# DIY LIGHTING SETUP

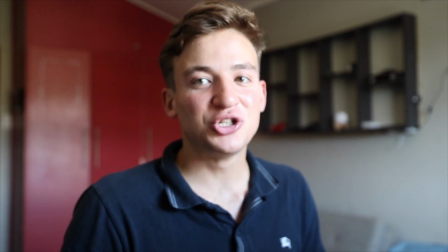0s
How to go from something like this to this what's up guys, it's good to see you guys again in today's video We'll be doing a little bit of a room set up to a vibe situation It's more gonna be focused around the lighting. I spent the past two to three days Trying to figure out the lighting for my room I've spent so many videos making videos in this room, and I've never been able to like get the lighting solid I always just accepted it but today in today's video. We're gonna be going through the lighting I'm gonna explain to you guys what I was thinking while I made this whole lighting setup But before I take you guys off the tripod, I want to know how many lights do you think are busy lighting me right now? So you get three different type of lights when it comes to lighting a room. You get your key light, your back light, and then your light that fills in all the shadows. We'll quickly run through them all, but just to give you a basic idea, your key light is your main light which exposes for your subject, then your backlit light is the light that basically lights up the room that you're in, and then your mid light, which is like your filling in the shadows light, quite literally just fills in all the shadows and gives lights to the shadows and boom that is the lighting setup we have one two three four lights i generally use my 10 to 18 but the problem with that lens is it's absolutely horrible in low light i'm using my sigma 18 to 35 f 1.8 this is the lens i'll probably be using all the time when i'm filming in my studio slash bedroom really okay so my number one tip is block out all the natural light coming into your room i've used literally swimming towels to block out all this light coming in here from the back and then I've got my normal curtains here at the back they look much brighter in the video than it actually is to be honest with you. The main reason why you want to be blocking out all your natural light is so that you have all the control of the lighting in your room no matter what the weather is outside because if it's gloomy there's not enough light coming in when it's sunny then there's too much light coming in rather just block out all the natural light and then be able to control all your lighting happening in your room.
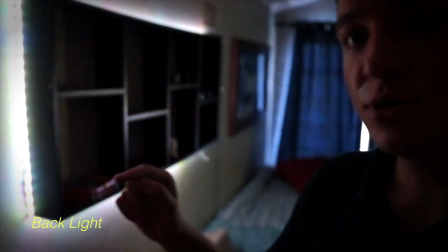110s
Our first light probably the most important light is your backlight I'm using an LED strip it's pretty cool because I'm allowed to able to change by colors
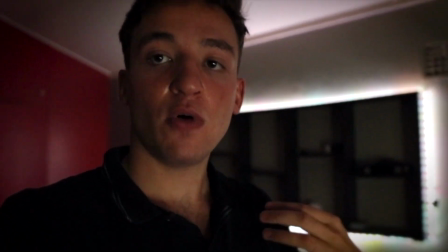118s
but basically the main function of this light it allows your foreground me the subject to be separated from the background so as you can see with
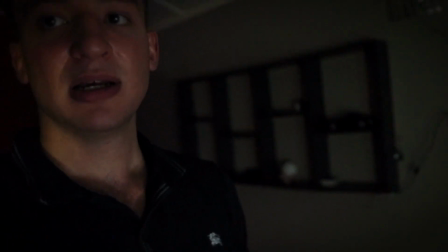125s
the wall there's a big difference if I switch it off over here it doesn't look I look like I come from like one of those horror movies like paranormal
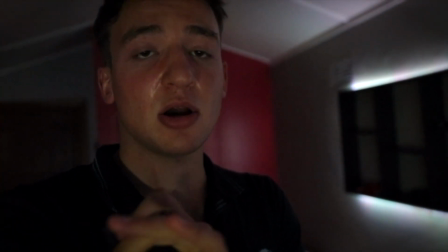134s
activity if you switch it on a much more friendlier look as well as it allows the audience you guys to see the environment the
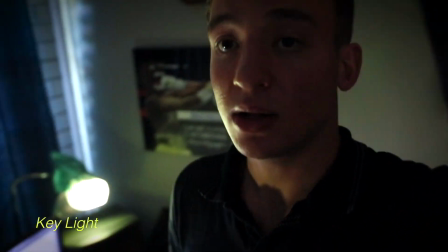142s
room the setup our next light is called a key light well i've got two key lights one over there and then another one over there basically there are two super super cheap lamps you can probably pick them up for like 400 bucks um and then i went and got harry potter apparently it's harry potter gift wrapping paper but basically it was blue paper i didn't want to spend money on professional gel like blue gel this blue gift wrapping paper acts as a diffuser it diffuses all that warm warm light because these lights actually are super super warm and bright I'm I'm actually so so cheap
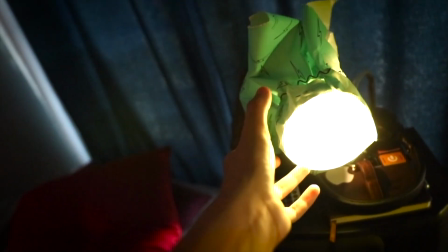173s
I store my sister's hair bands to keep the gift wrapping paper around the light this is probably not the safest option to do because these lights
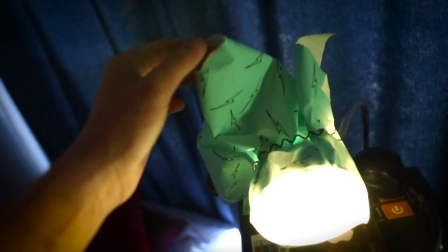181s
they like to overheat and when they overheat this paper over here can maybe catch a light not the safest option to do so your next light is the light that fills in all the shadows I guess you can call it it's in between your key light and your backlight because basically what it does is
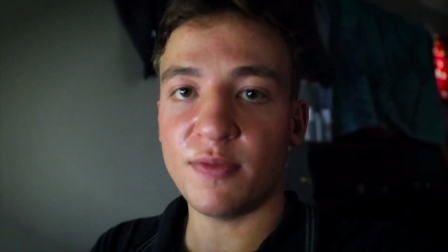194s
it fills in all these shadows here on my face that would have been hidden if I switch off my computer screen you'll see now very
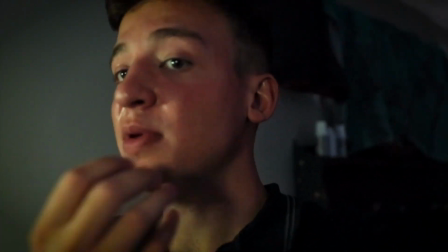201s
yellow very orange not very nicely colored and also parts of me are completely blacked out where you can't see any detail if I switch on
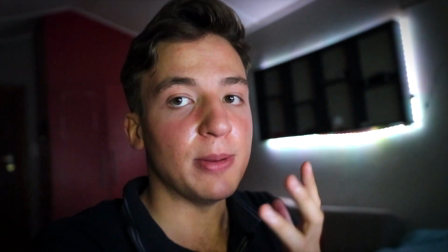207s
that computer screen see all the details on me as well there's no fully blacked out spots um you can see all the shadows as well and then for
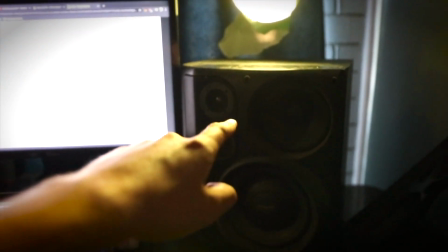214s
my tripod I'm literally balancing on top of one of my monitor speakers does perfectly it's eye level with me so
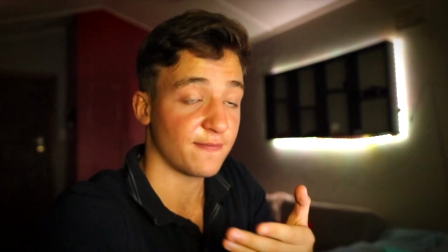221s
it makes you guys feel like that you're actually looking me in the eyes as if you're sitting in front of me and watching me and voila that is the lighting setup i'm gonna switch each light on separately so you guys can see the difference between each light if we switch on the backlight you can see
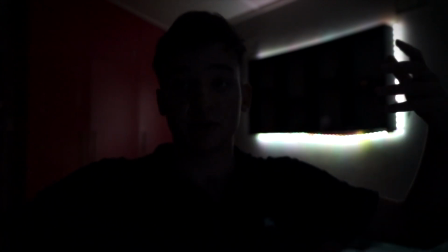235s
immediately the difference between the foreground and the background you guys are able to see what's going on in the background but you guys can't see me at all i've switched